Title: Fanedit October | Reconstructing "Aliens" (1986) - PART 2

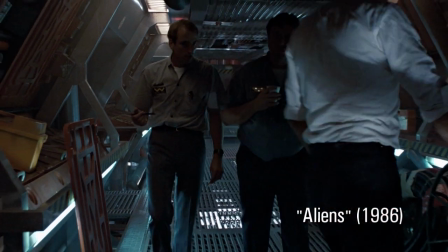[4:18]
During this scene, senior personnel discuss one of the families who have just set off to explore a remote location.
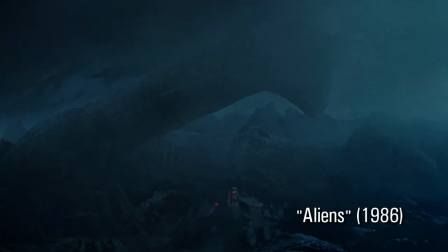[4:26]
Lastly, we meet up with that family as they stumble upon the same derelict spacecraft from the first movie.
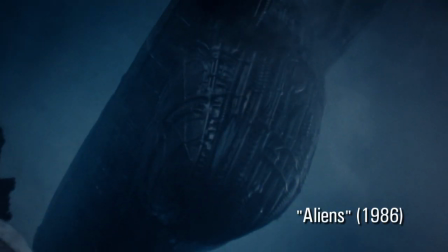[4:33]
The parents and son are killed. The daughter, Newt, survives.
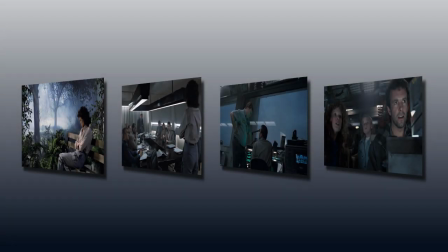[4:37]
Now, keep in mind that this story progression is absolutely linear. There is no intercutting across these 4 scenes. In Alien² I removed the Ripley's daughter backstory, as it just wasn't important.
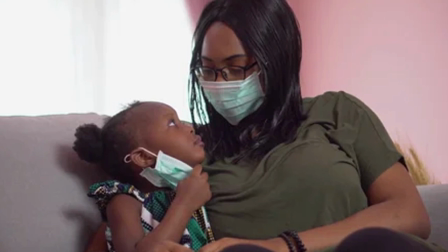[4:51]
Women are naturally inclined to form protective bonds with children, especially distressed children.
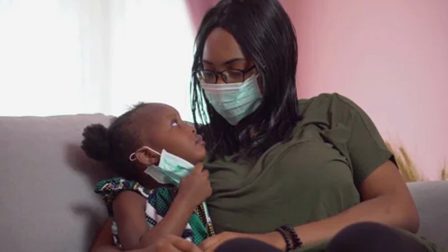[4:57]
So I don't know why James Cameron felt he needed to invent and introduce an extraneous narrative in his sequel.
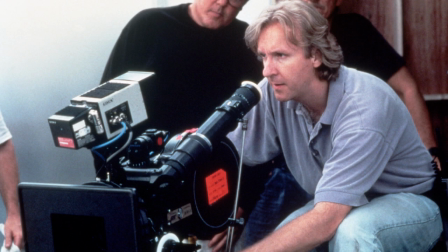[5:03]
I suspect it was really about building a longer movie.
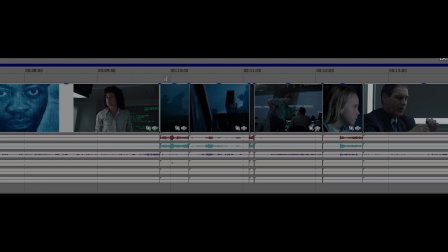[5:06]
This is how the remaining events play out in Alien² Notice all the edit points.
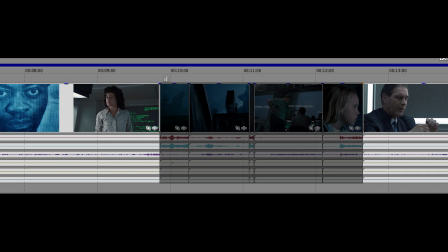[5:13]
The Inquisition scene now bookends the entire segment. Moreover, the roving family scene is itself split and now bookends the interior station scene.
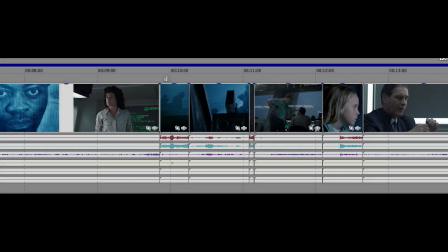[5:24]
The real beauty of this reconstruction is that it created several juxtapositions where none existed in Aliens. The most impacting example is when Newt's family is being slaughtered while the Wayland execs are arrogantly dismissing Ripley's testimony.
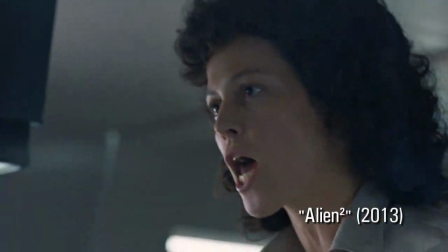[5:43] Thank you, that will be all. God damn it, that's not all. Because if one of those things gets down here, then that will be all.
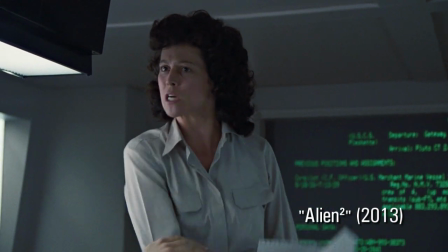[5:50] Then all this bullshit that you think is so important, you can just kiss all of that goodbye.
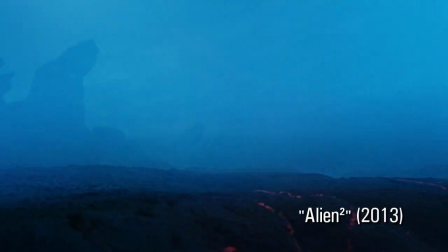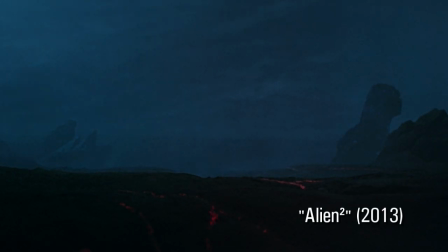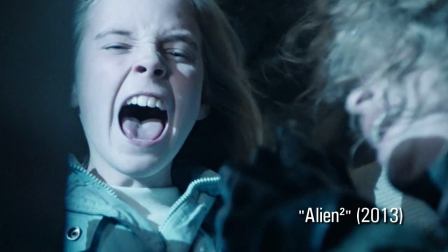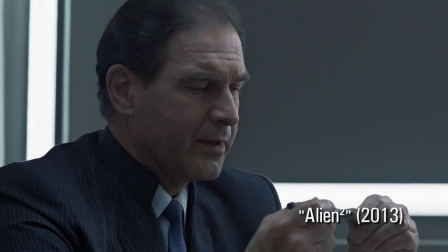[6:13] It is the finding of this Court of Inquiry that Warrant Officer E. Ripley,
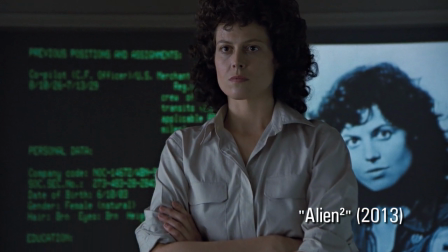[6:19] NOC 14472, has acted with questionable judgment
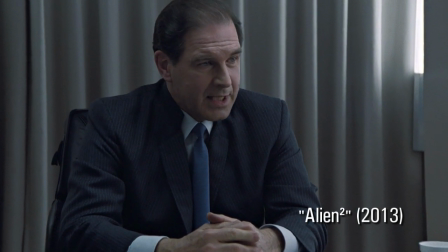[6:24] and is unfit to hold an ICC license as a commercial flight officer.
Reconstructive editing also made it possible for me to elevate moments in the script.
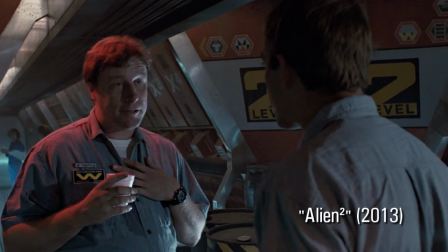[6:37] Tell him, as far as I'm concerned, if he finds something, it is his.
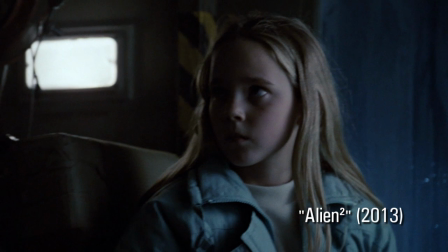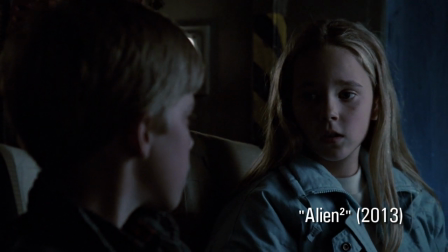[6:50] Timmy, you've been gone a long time. It'll be okay now.
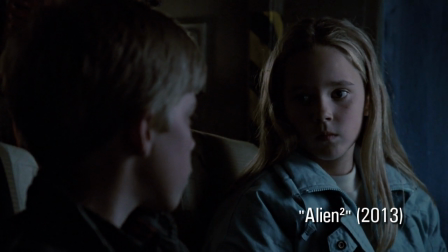[6:55] Dad knows what he's doing.
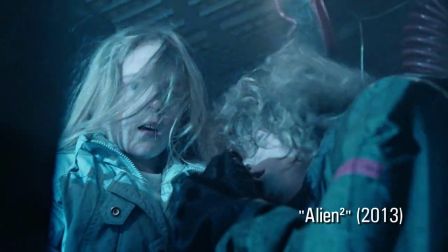[6:59] Alpha Kilo 2 Fernando calling Army Control. This is Alpha Kilo 2 Fernando.
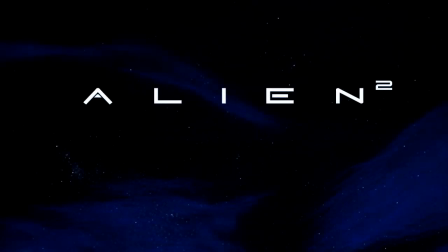[7:04]
If that's not a perfectly set up scene cut, I don't know what is.
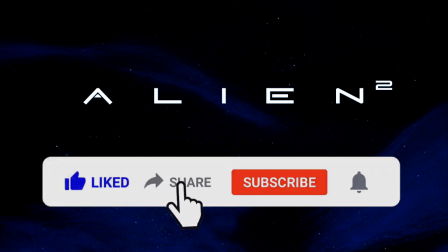[7:09]
Remember, if you're enjoying the Yofei video series this year, please click the like button, subscribe, and set your notifications.
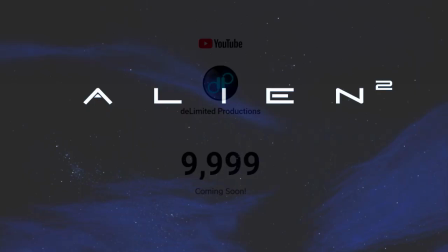[7:17]
These small gestures on your part are immensely important for the growth of the channel, which is slowly approaching 10,000 subs.
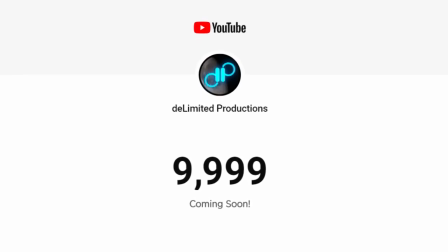[7:25]
Let's meet again later this month for part 3. Until then, this is Antimatter.